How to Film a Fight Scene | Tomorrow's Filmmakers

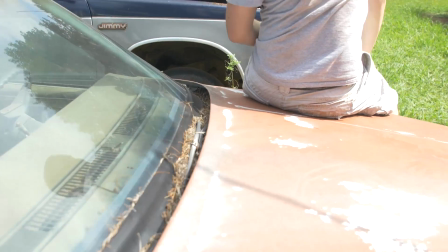8:17 Oh, that was good. It actually cracked the windshield. Oh my goodness, Scott. Scott.
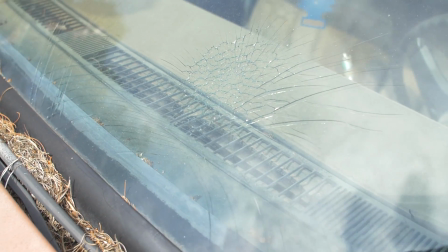8:24 Hey, you might, if you hit it hard enough, it's fine. No, it won't. Did it hurt? Here's my shoulder. Did it hurt?
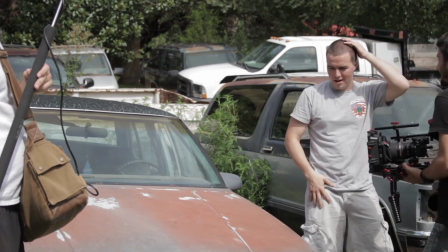8:29 Did it hurt? Okay. My head hurts.
So I would not recommend you do that. That was very stupid. Not very smart at all. Scott could have really been hurt by that. So don't do it. But since he actually crushed the windshield, I had to leave it in there.
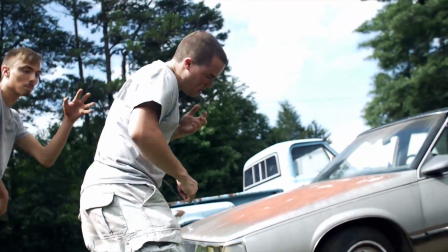8:43 So the actual shot in the scene of John picking Scott up and throwing him onto the car is the one where he actually crushes the windshield. You also can have your actors do something very slowly and then in editing speed it up and make it look real. You just don't wanna do a bunch of camera shake because then the camera shake will be sped up and it'll look really jittery.
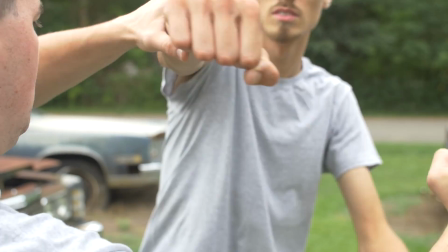9:01 If you have your shot locked up on a tripod, you can have your actors go slowly and then speed it up and it'll look really good. them.
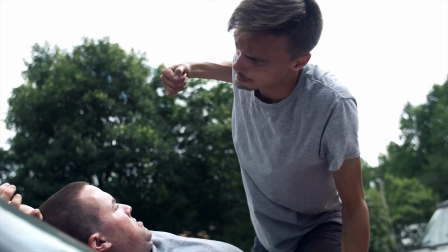9:09 We did this for John punching the windshield and actually cracking the windshield.
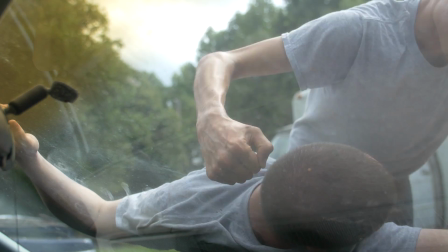9:13 Because I wanted to show his fingers actually touching the windshield and actually pressing against it, we couldn't really do that fast because he'd hurt his knuckles.
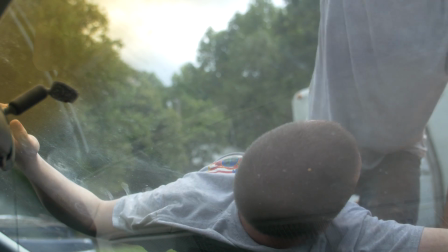9:23 So what we did was we had him do two punches, normal speed, and then the third one, he did it very slowly, touched the windshield and then pulled back.
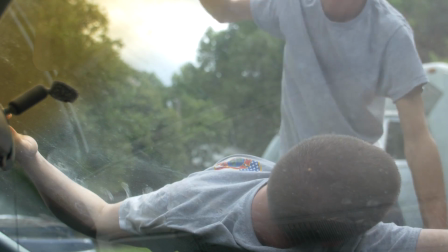9:31 That way we could speed it up in editing and it would look very real and it would look like he actually punched the windshield.
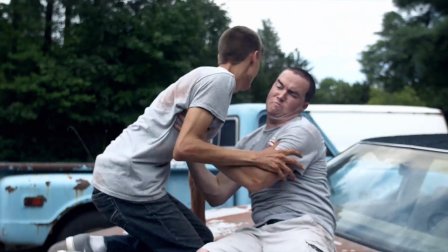9:38 And And then whenever we added the glass breaking as he punches it, it sells the effect, makes it look very real even though we did it in slow motion. Now I'm not saying shoot it in slow motion, I'm saying for your actors to actually move slowly whenever they do it. So our actors know the choreography, so we start with the first section, have them do it four or five times, three or four times, however long it takes. We move around, get all the different angles that we need that we've already tested out whenever we were choreographing it. Then we move on to the next section, next section, next section, having a wonderful time, having fun, because this is supposed to be a lot of fun, capturing all the audio of the footsteps, clothes rustling, also making sure to stay completely safe, because all the crazy different stunts that you have to do, you can use editing, different techniques, things like that to make it look real and not actually slam someone into a car and crush a windshield. That was not smart. Don't do that. So whenever you make your fight scene, post on the Tomorrow's Filmmakers community. We would love to see it. We're looking forward to it. So if you want to follow me on my social media stuff, you can go right here. So head on over to tomorrowsfilmmakers.com. We have videos just like this. They're putting out constantly to help you as you further God's kingdom through film, and I'll see you guys there.